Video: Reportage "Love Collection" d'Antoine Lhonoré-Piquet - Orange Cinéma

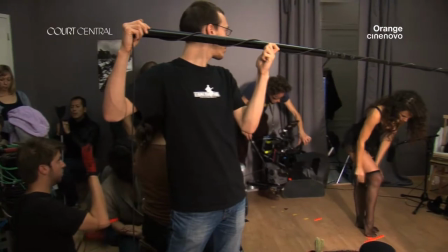7s
Il y a des courts-métrages qui osent tenter l'effeuillage. Alors si vous voulez tout savoir sur le quotidien d'un tombeur,
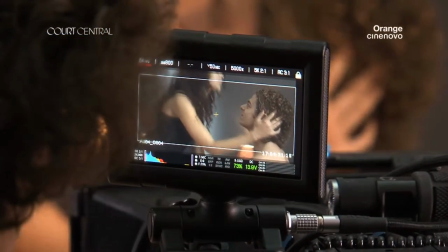13s
direction le plateau de tournage de Love Connection, un cours signé Antoine Lhonoré, piqué.
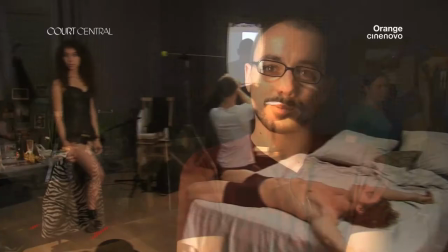24s
On a investi les lieux du Red Studio pour retourner mon prochain court-métrage qui s'appelle Love Connection.
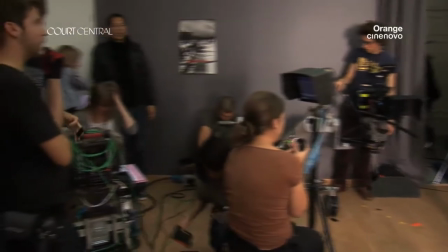29s
Allez, silence sur le plateau. On se met en place s'il vous plaît. C'est donc l'histoire d'un mec qui multiplie les conquêtes et qui vit surtout entre trois maîtresses différentes. et il a l'impression que sa vie est stable, elle est saine et relativement équilibrée parce que justement chaque femme lui apporte quelque chose de différent.
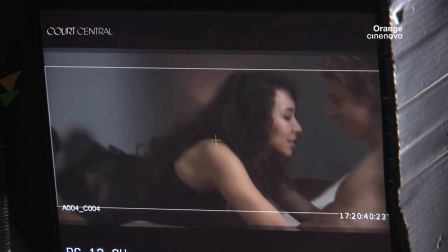45s
Aucune n'a de prénom et lui non plus justement pour qu'on s'identifie et qu'on puisse jouer sur le mélange des femmes, à savoir qu'on ne sait plus à qui il parle et on ne sait plus qui lui rétorque la réplique.
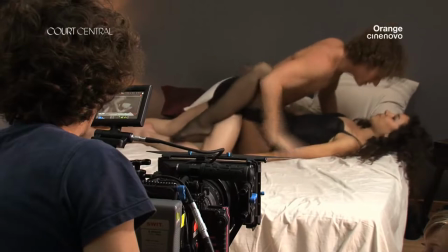57s
Le principe du film c'est de mélanger les saines. Donc en fait on est obligé de faire des raccords de façon à ce que le film soit un ballet, soit une danse et du coup la caméra est obligée de danser et de passer d'une fille à l'autre sans qu'on s'en rende compte ou qu'on s'en rende compte au mauvais moment.
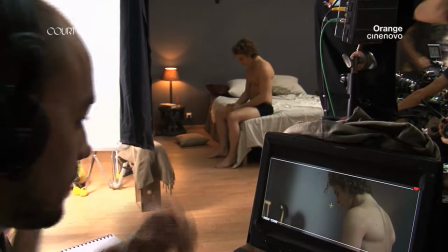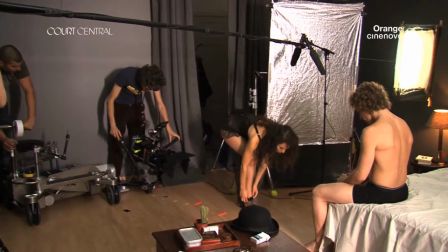77s
Par exemple au début du raccord de cette scène on a la maîtresse numéro 3 qui est jouée par Loan qui remonte son bas sur la jambe gauche et
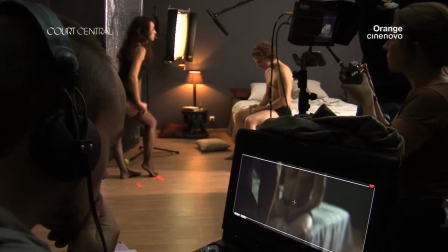83s
on reprend par derrière en bas Sophia qui relève son bas du côté droit donc le spectateur va penser que c'est la même fille alors
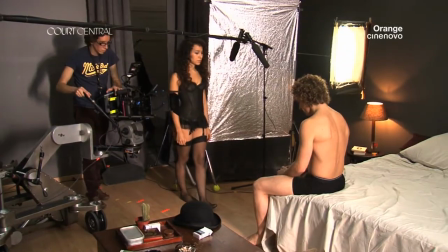90s
qu'effectivement quand elle va re-rentrer dans le champ pour aller voir Vincent on se rend compte que c'est une autre maîtresse.
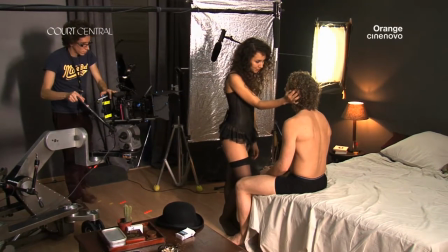95s
Donc, en fait, le texte que Vincent vient de lancer, on ne sait plus s'il l'a dit à la première fille ou à la deuxième fille.
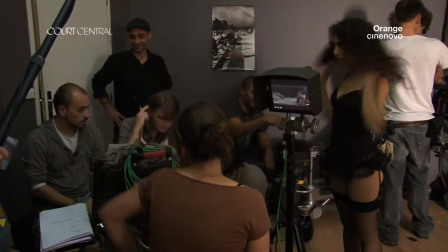101s
Voilà, l'idée, c'est de perdre comme ça le spectateur dans un manège. Concrètement, vous vous arrêtez à...
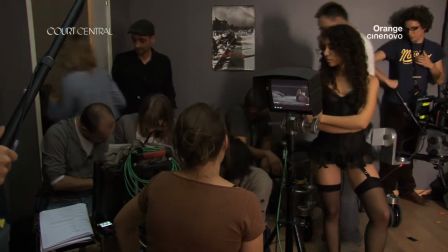108s Mais aucune n'avait plus que mon sexe.
Toi, tu prends.
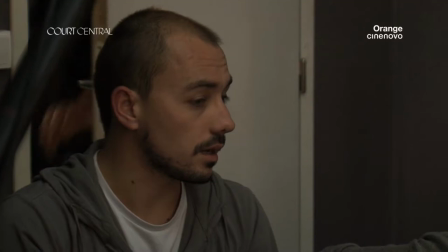115s
Toujours, ouais, comme la première fois où on l'a faite. Voilà. La caméra, il faut qu'elle chope plus le visage de Vincent.
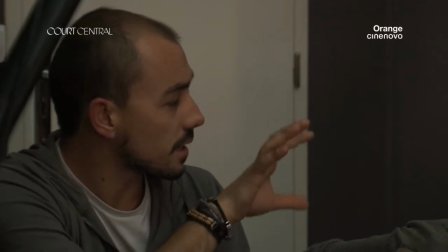121s
Elle n'a pas tourné, à mon avis, assez à droite, tu vois, parce que Sophia, elle est vraiment dessus. Est-ce que ça te gêne ? Parce que moi, du coup, je mûre les trucs à l'oreille.
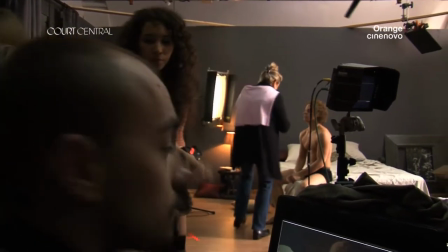127s
Ah non, c'est leur problème. Demande à lui. Est-ce que ça te gêne ? Non. Ok. Ça ne gêne pas. Tu peux le mûrir ?
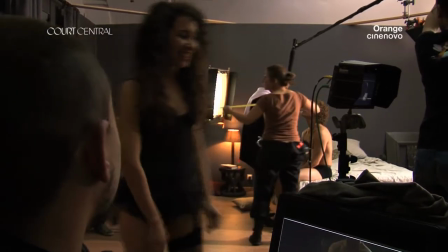134s
Oui, non, c'est du bien. Le mûrir est fort ? Non, non. J'ai vraiment trois actrices qui sont différentes.
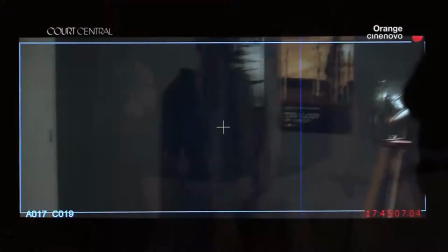141s
Elles n'ont pas la même expérience, donc je les dirige de trois façons totalement différentes. La première actrice, c'est Lélanie Lemay, qui vient du théâtre.
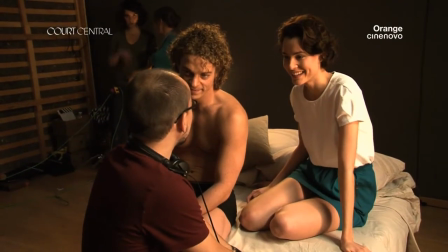148s
La deuxième maîtresse, c'est Loanne Chabanol, qui est donc mannequin, qui est habitué à la photographie, mais qui n'est pas du tout habitué à l'audiovisuel.
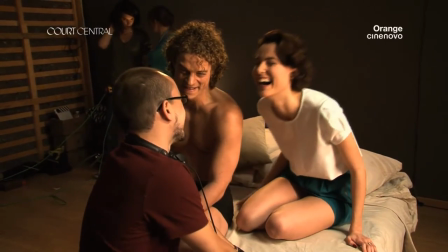156s
J'ai pu du coup avoir assez facilement le côté naïf de sa personnalité. Et le troisième personnage qui est Sophia Manoucha, qui est une actrice et qui est donc habituée par contre à la caméra et au cinéma. Pas trop de bonheur. C'est vraiment un côté beaucoup plus professionnel et pragmatique. Et les personnalités justement des trois maîtresses, du coup, ressortent beaucoup mieux. Et dans leur jeu, et dans leur interprétation, et dans leur allure qui n'est pas du tout la même.
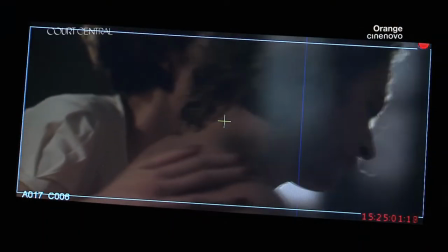181s
On parle de sexe, mais je voulais que ce soit un film relativement esthétique, relativement beau. Et l'idée, c'est que la caméra vienne caresser tout le temps les personnages dans n'importe quelle situation. L'idée visuelle, c'est effectivement que la caméra tourne pour perdre un personnage et en regagner un autre.
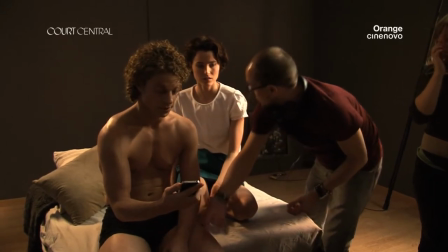197s
Il vaut mieux que tu baisses effectivement la limite, que tu lui caresses la cuisse parce qu'on ne voit pas sa cuisse dans le champ et que tu disparaisses.
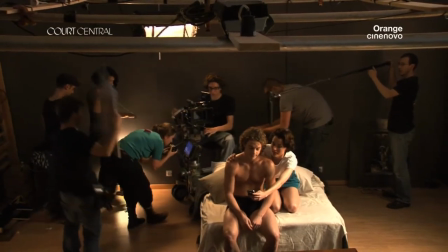205s
Il y a une des maîtresses qui va quitter le personnage et son comportement va changer. donc du coup il y en a une autre maîtresse qui va le quitter parce que
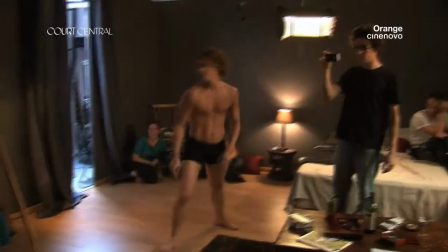212s
son comportement a changé et l'autre maîtresse il va la foutre à la porte donc c'est donné en
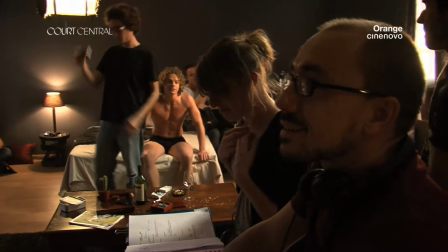221s
fait ce n'est pas lui qui a le dessus
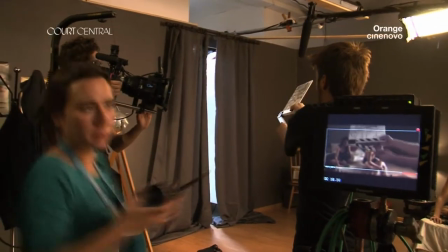228s
sur les filles mais ce sont les femmes qui qui le manipulent c'est parti action
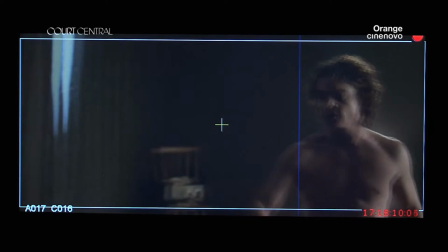Donc il y a des fois, je me demande si je fais vraiment le court-métrage pour un public ou pour l'équipe.
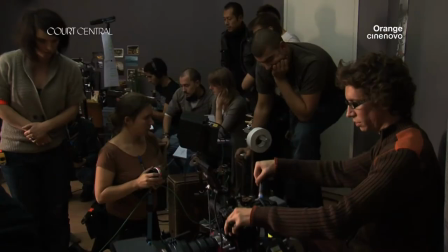248s
Donc on a décidé que quand le film serait monté, on se fera une projection chez nous et puis on fera de l'explication de texte parce qu'il y en a la moitié qui n'ont toujours pas compris qui était qui.